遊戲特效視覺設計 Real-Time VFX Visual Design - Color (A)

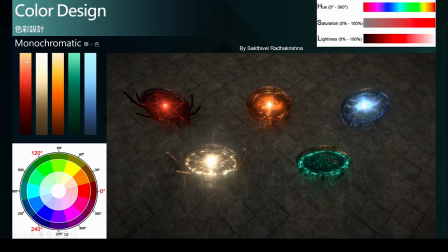但是利用这样的些微的色彩变化可以帮助我们使这整个效果不会变成单调如果我们不这么做而是很死板的只采用了单一红色的主题
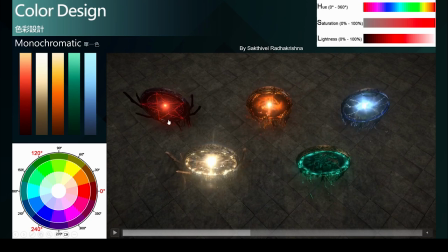就为了希望这个视觉效果是完完全全是符合红色的设计的概念那就会使得整个效果变成一个很单一的红色而没有一个强弱的对比也没有一个视觉的焦点
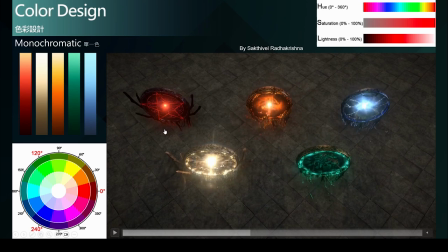那这样子的视觉表现呢就会比较无法吸引人那透过一些色彩的色相的偏移呢我们刚刚提到
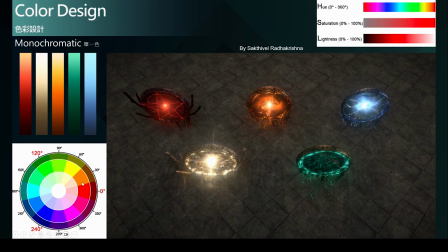哪怕是单一色我们可以振负15度的范围内的去做些微的偏移那我们就可以去营造出一点点的不同那像黄色的案例呢就没有做太多的偏移我们可以看到几乎完全就是在这个摄像上以及这个橘色
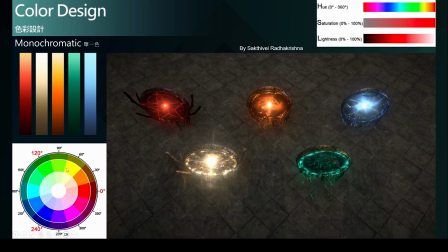以及这个蓝色绿色也是完全是在这个较小的摄像角度上就几乎是很精准的在这单一摄上但是呢透过利用彩度以及明度的变化比较亮比较亮彩度比较低然后一直到彩度很高
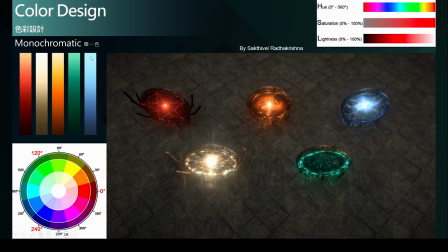然后比较暗的部分来形成色彩的对比来帮助主题去描述它能量的中心是在哪里由这几个我们可以看得出来能量中心都是在中间然后向外消散那绿色的案例呢我们可以看到
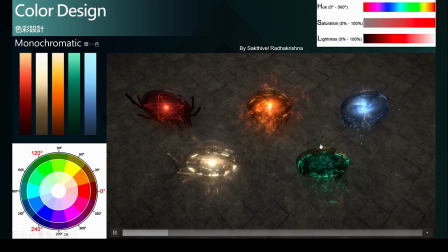它的能量是在外围然后向内部消散那透过这样子的色彩运用了摄像的些微偏移以及彩度明度的变化
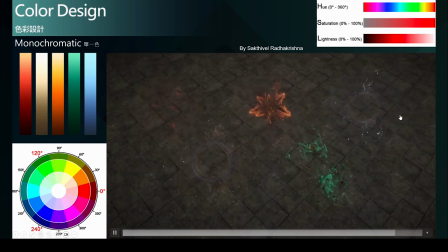也就能够帮助我们整个色彩更加的丰富哪怕是像这一组需求我們要求是每一個效果都有一個很明確的主題色也不會因為只使用單一色而使效果顯得單調
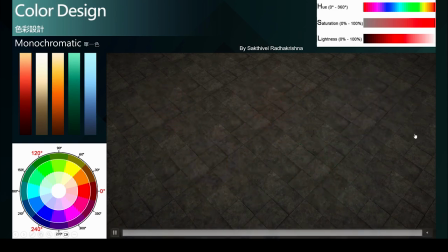那我們就會有這些方法可以幫助我們的色彩更加豐富所以我們再總結一下在單一色的配色的方法當中
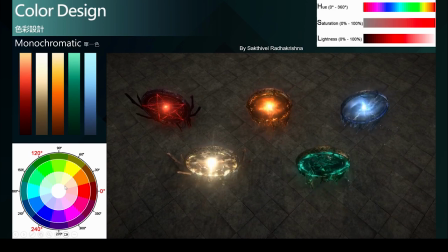我們可以做到正負15度的些微攝像偏移來營造一點色彩之間的對比然后另外也可以透过明度饱和度与明度的不同来凝造色彩强度
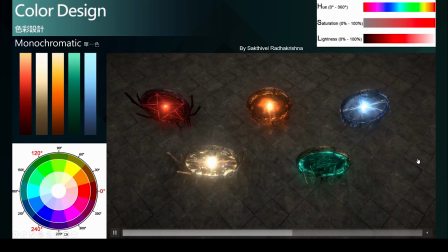强弱之间的对比来帮助主题效果的描述来更加的丰富视觉更加丰富而精准那这边就是一个很好的单一色彩的单一色的配色案例